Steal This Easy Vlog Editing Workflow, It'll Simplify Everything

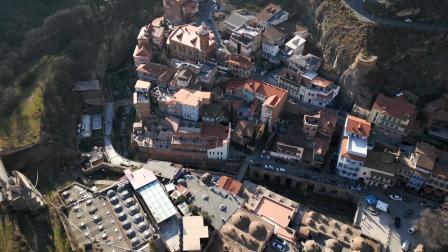So whilst I'm out filming my vlogs, I will make sure that if I'm moving from one location to the next,
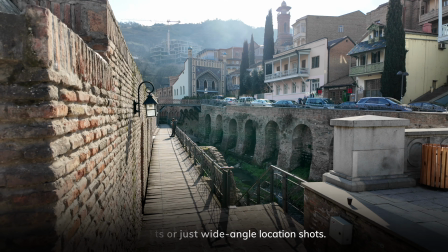I will get some transitional B-roll so that whoever's watching knows that I've moved from one location to another location. And that's what I use as my transitional B-roll. So this generally tends to go at the end of the talking head section,
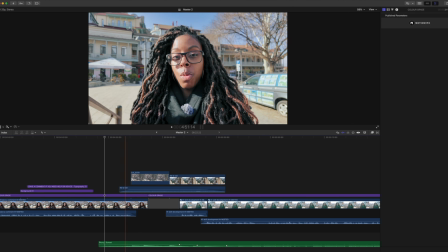and that basically is just linking you from the talking head that just finished and the area that you were in,
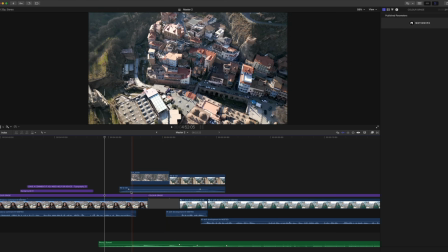and then leading you to the next area that you're going to, so that there isn't a weird jump.
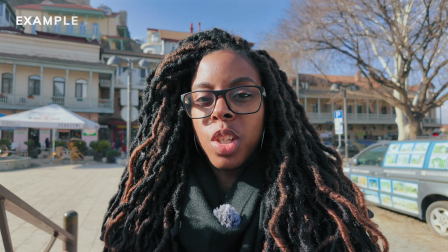Try and figure out what to look for in the camera that you're buying.
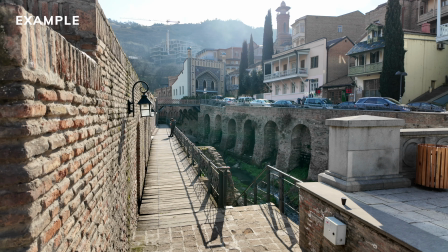The other thing to consider is also how you see your skills developing, and whether you see this as being So the next part, once I've finished the one section, is to then think about adding sound effects.
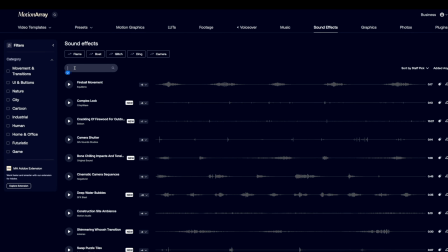And most of the time I add sound effects because I want to enhance what's already there. So if I've got some B-roll and it's a busy environment, or I'm in a forest, for example,
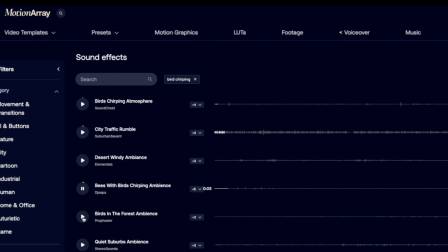and you normally hear birds, if you can't really hear the birds that well, then I might add a track where I add birds. Or traffic, if I'm in a city and the traffic just came out quite muddy and not very clear,
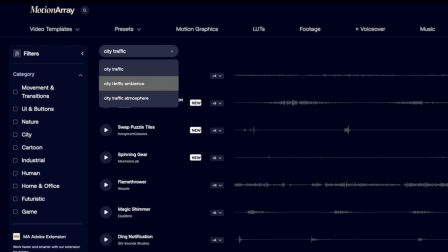then I might find a really nice clear sound effect that I can replace that original audio with,
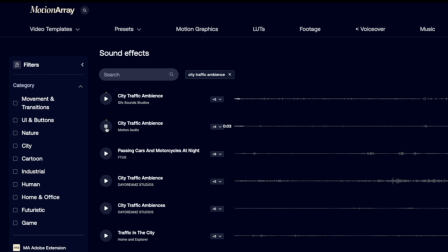so that it just sounds a little bit better, or just add more, so just to enhance it a little bit more.
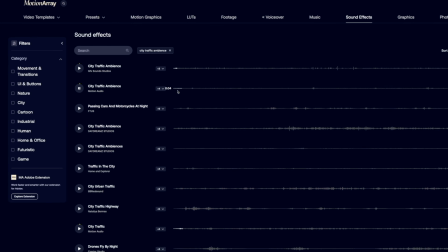So that's when I would use sound effects. And it's also worth mentioning that with Motion Array, when you select a sound effect,
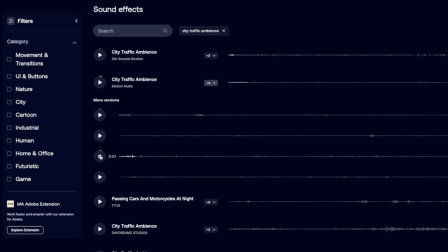you'll actually get a list of similar sound effects to the one that you've just selected.
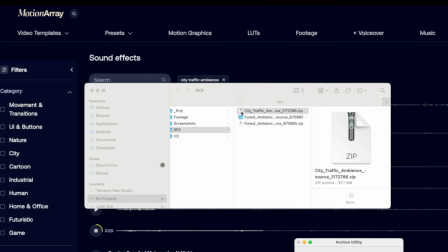So you can actually download that entire group of sound effects, and then you can bring it into your project and see which one fits the best.
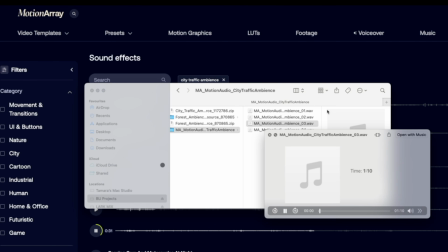But it just gives you a variation so that you don't have to then go through and download loads of different individual ones to find the one that's going to fit the best. Music is also a part of that, so I will use music to transition from one scene to the next.
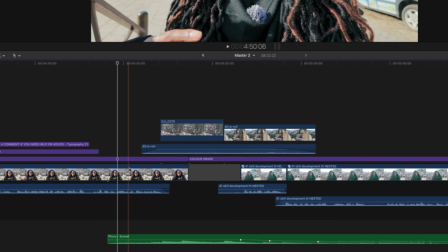And so this is where, again, if you're working on a section at a time of your vlog, then it makes it easier to actually implement that music and make sure that it flows nicely throughout the vlog.
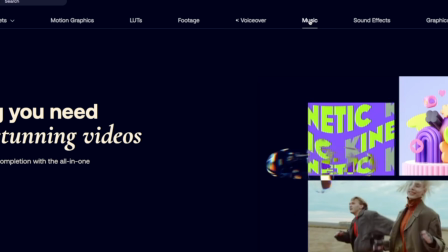And so you can hop over to Motion Array and go to the music tab and then listen to
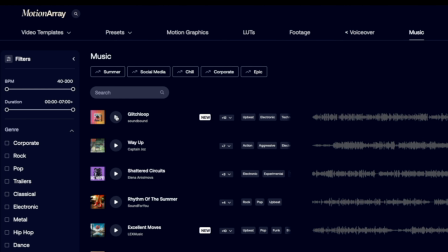a load of different music tracks and try and find the one that's going to fit the best to your vlog.
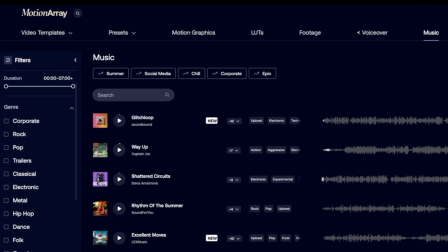You can even do this by just selecting the specific genre that you want, and then you can just go through and listen to what's going to be the best fit.
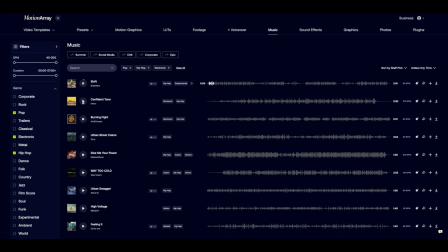With some of these tracks as well, just kind of like the sound effects, you have different versions of the actual track. So if you want a slightly different variation of the track that you like, then you can basically go through, and it gives you a nice handful so that you can choose the best one that's going to fit for you. And so next, this is something that I tend to do at the end because I like to make sure that the main talking head, so the narrative, is completely sorted out, and then I've got any sound effects for the transitional, B-roll and music leading into the next part of the vlog.
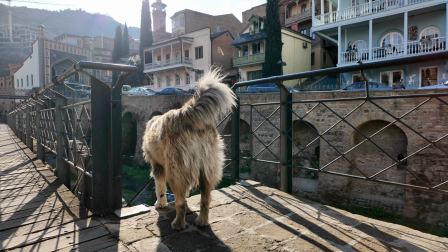But obviously, if you're out vlogging, you will have also filmed more B-roll that's not just for you to transition from one spot to the next,
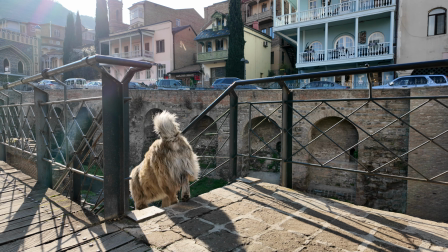but actually to give more context and depth to what you're actually talking about.
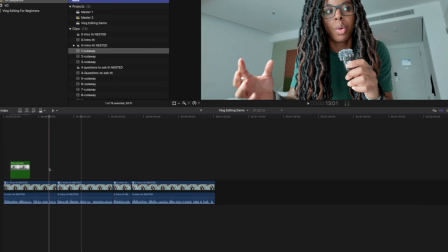And so at that point, what I tend to do is put placeholders where I want my B-roll to go.
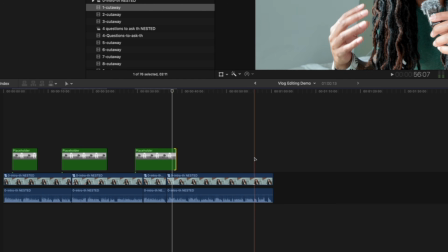And then I'll go back through my B-roll and I'll think, okay, I can use that clip, I'm going to put it in that spot, and I'll use that clip, I'm going to put it in that spot. And the reason that I put placeholders in place is because if I look at my timeline
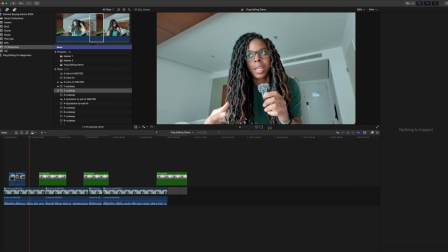and I see any green areas, I know that I need to fill those gaps with B-roll. Whereas if I just leave it completely empty and there aren't any placeholders there, then I have to keep going back through the video and watching it through to see where I need to put the B-roll.